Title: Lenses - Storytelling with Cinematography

This week we're looking at the ways we can use focal length and depth of field to tell stories with cinematography.
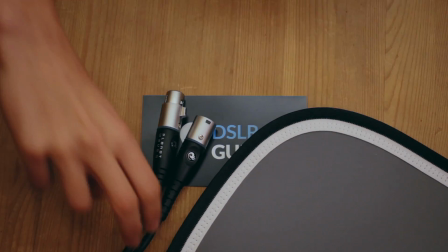Hello, my name is Cade and this is DSLRguide. So lens choice is another key part of filmmaking that cinematographers can use to better tell a story.
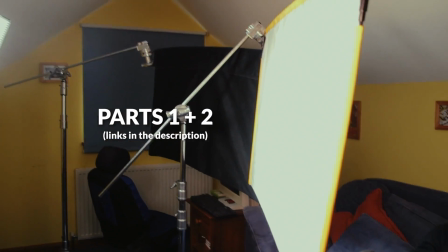Now, it's perhaps more subtle than framing and lighting, which we've already done separate videos about, link in the description, but it's definitely taken me a few years to even begin to understand the creative use for lenses, because the majority of videos here on YouTube are definitely focusing on the technical side and the practical side. So this week I really want to look at the why rather than the how. So the first thing is depth of field.
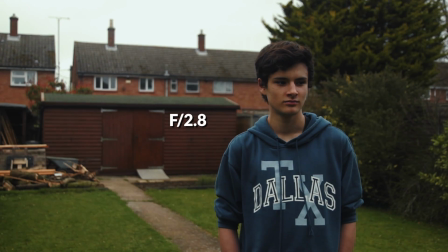Now, to really quickly get the technical side out of the way, the idea is that we can change our aperture so the background is more blurry,
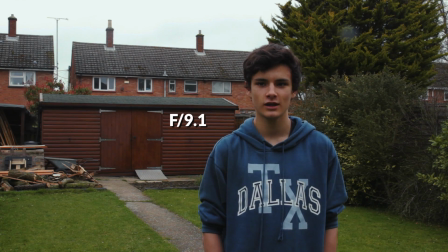or we can use a deep depth of field so that everything is in focus. In terms of the creative application for depth of field, I think there are definitely a few things to consider. The first one is that our eyes will never actually see a really shallow depth of field. So if you do use a razor thin depth of field where the background is really out of focus, then I think it is going to give quite a dreamlike,
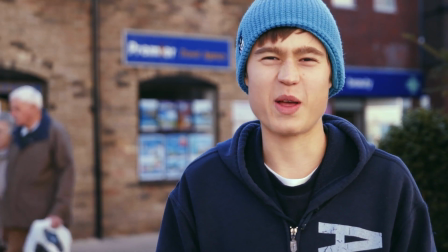surreal kind of atmosphere, because it is so different to anything that we would ever see naturally with our eyes. But I think the other frame of reference we should look at is cinema, and obviously in cinema they do often use a depth of field that is shallower than our eyes. But I think it's also worth noting the amount of times when they do use deep focus, because it's very common for people who just start out on a DSLR or on any kind of large sensor camera to just kind of go crazy with shallow depth of field.
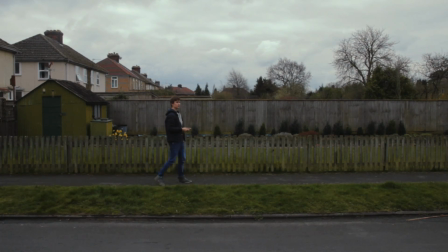So for example, if you're doing a zombie apocalypse movie about survival, then it might not make sense to have that really dreamy, nice, soft, beautiful bokeh in the background. Whereas if it is a flashback scene or a romance scene, then in terms of conventional cinema, that would make a lot of sense. Now, obviously there are no rules in filmmaking, and everything is just kind of deciding whether you want to be conventional or not.
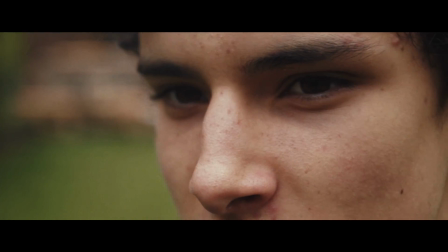There does seem to be a misconception that shallow depth of field equals cinematic, and I do agree that in most movies they will have some shots that have a shallow depth of field, but I think the reality is now that we've kind of flipped it around so that cinema is actually using a
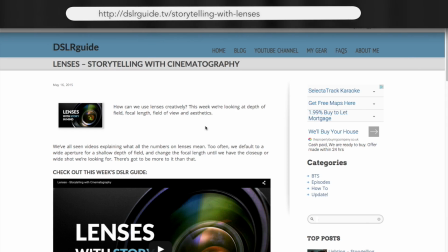shallow depth of field less than your average DSLR filmmaker. One of my favourite uses of a rack focus is in The Incredibles.
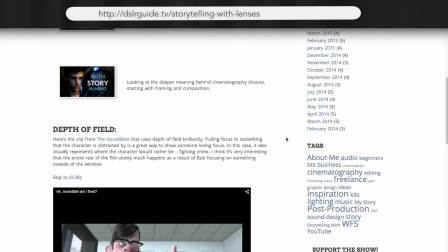Now, on the blog post I'll put a link to this scene so that you can watch it and see what I mean,
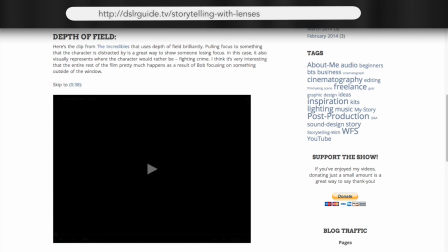but it's basically a focus pull that actually links in really nicely with both the character and the plot of the film.
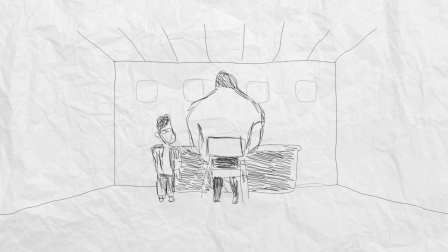So in the scene, Bob, who is a retired superhero working at an insurance firm, is being lectured by his boss, and he looks over to the window.
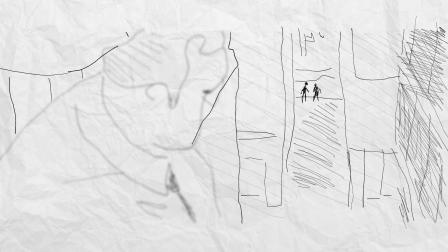Now, as he looks over, we pull focus from him to what is going on outside. So already we can tell that he is bored by his job and by his current lifestyle. Just like he can't focus on the situation with his boss, the camera can't focus on him, and the camera looks out the window.
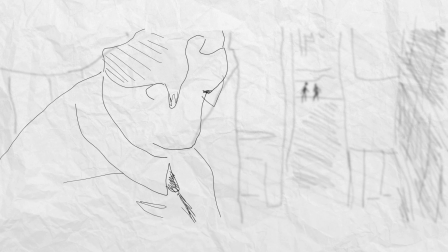The audience are distracted just like he is. And what is it that he focuses on instead? There's someone being mugged outside. So in less than 10 seconds, we've already established that 1, he's bored of his lifestyle, and 2, the thing he really would like to be doing is fighting crime and saving people. And if you've seen the film, that you'll know that this is pretty much kind of an overarching theme for the whole film, and it's really nicely set up and kind of summarized just with that simple pull focus shot.
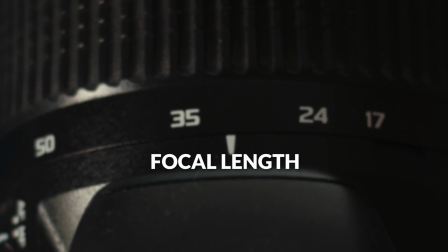So next up is focal length. Now there are 2 things that change when we zoom in or zoom out, and the first thing is compression. So for a little bit of background, on a Super 35 sensor, which is the kind of sensor that is found in the Red cameras, in Arri Alexa, and a lot of other cinema cameras,
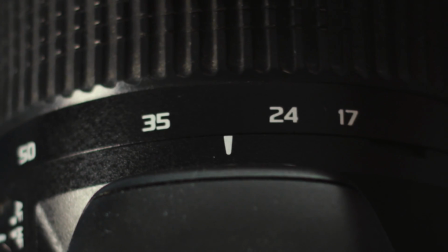then using a lens that's around 28 or 35mm will look pretty natural.
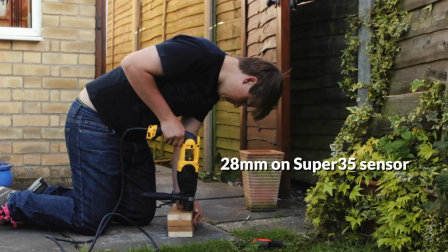Martin Scorsese, Orson Welles and Spielberg have all mentioned the 28mm lens as one of their most frequently used ones,
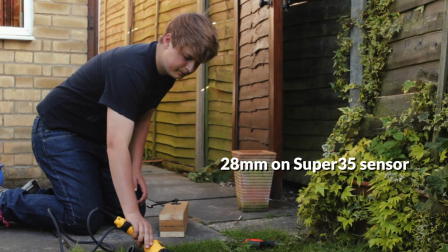and Roger Deakins says that he uses a 32mm lens most often.